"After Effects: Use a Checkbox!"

Hey there. I'm at the airport where my flight's been delayed, so I figured I would use this time to make a tutorial. Now, speaking of time, how awesome would it be if, in After Effects, you could temporarily disengage a load of effects and a load of different things happening just at the click of a button or some kind of checkbox or something, so that you could just do this. and all these effects would just turn off and make your workflow like really fast while you're doing your compositing or whatever and then when you want to you can just turn it back on again well funny thing is you can do that i'm going to show you how
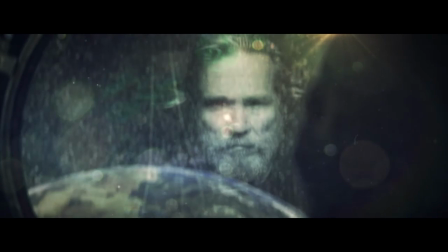(0:46)
all right so i found a slightly quieter spot in the airport and we're going to be using this shot that i did with jeff bridges up in space now
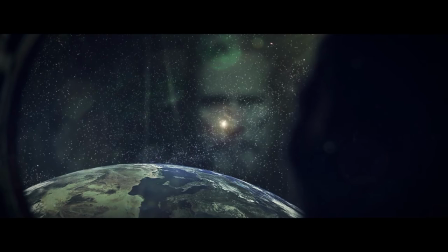(0:54)
this was a tricky shot to get because well to start with I don't know Jeff Bridges and I've never been to space. So luckily I have After Effects to help me. This is essentially composed of pictures that I got off of a Google search.
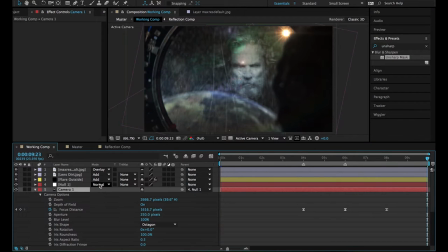(1:12)
So I'll show you quickly what we have. Let me just disable the depth of field because otherwise it's going to take forever.
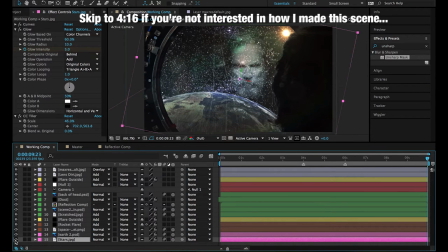(1:20)
Now What do we have? We have a layer of stars. We have a photo of the Earth. We have a tiny little space rocket, if you look in there. It's just a teeny tiny space rocket.
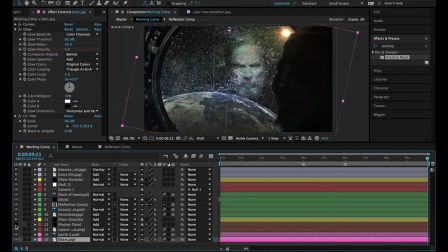(1:37)
And then a flare behind the rocket to simulate the thrusters. Then we've got one flare using optical flares and we have some scratches because obviously we've got the reflection but to make it look
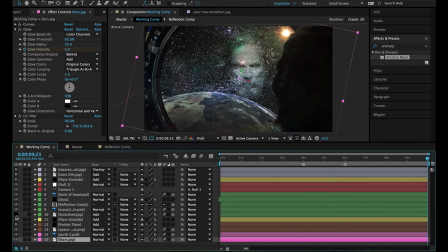(1:53)
even more like glass we just have a few scratches on there because you know it's not a perfect surface there's a bit of wear and tear on it and it just helps to you know make the illusion stronger then we have the cabin like the actual inside of the cabin which is just again
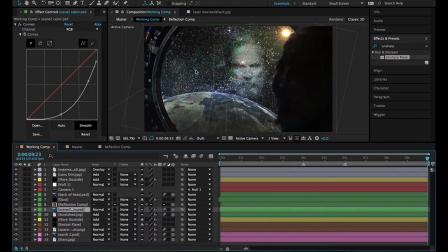(2:13)
a photo I got off and then I just cut out this I masked out the inside of this window so that it would be transparent then we've got the reflection of you know of Jeff Bridges now I'll show you quickly what I did for this it's
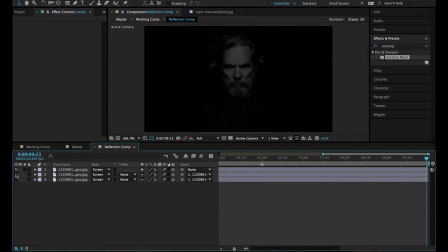(2:26)
literally just you know three duplicates of the same or triplicates I should say of the same black and white picture it just looked really cool so I've just shifted them over slightly in position to and you know range the opacity so that It looks like it could be a reflection through several panes of glass.
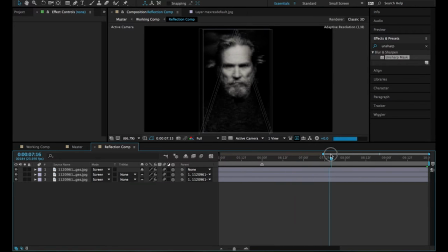(2:47)
And what I've done is used the liquify tool to make him look very unhappy. So you can see he frowns there. So that is that there.
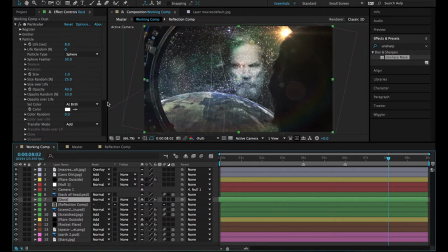(3:00)
Then we've got dust, which is just some floating dust. I've done that using particular. and that you know you can see like a speck show up there and you can you can see it in the actual playback.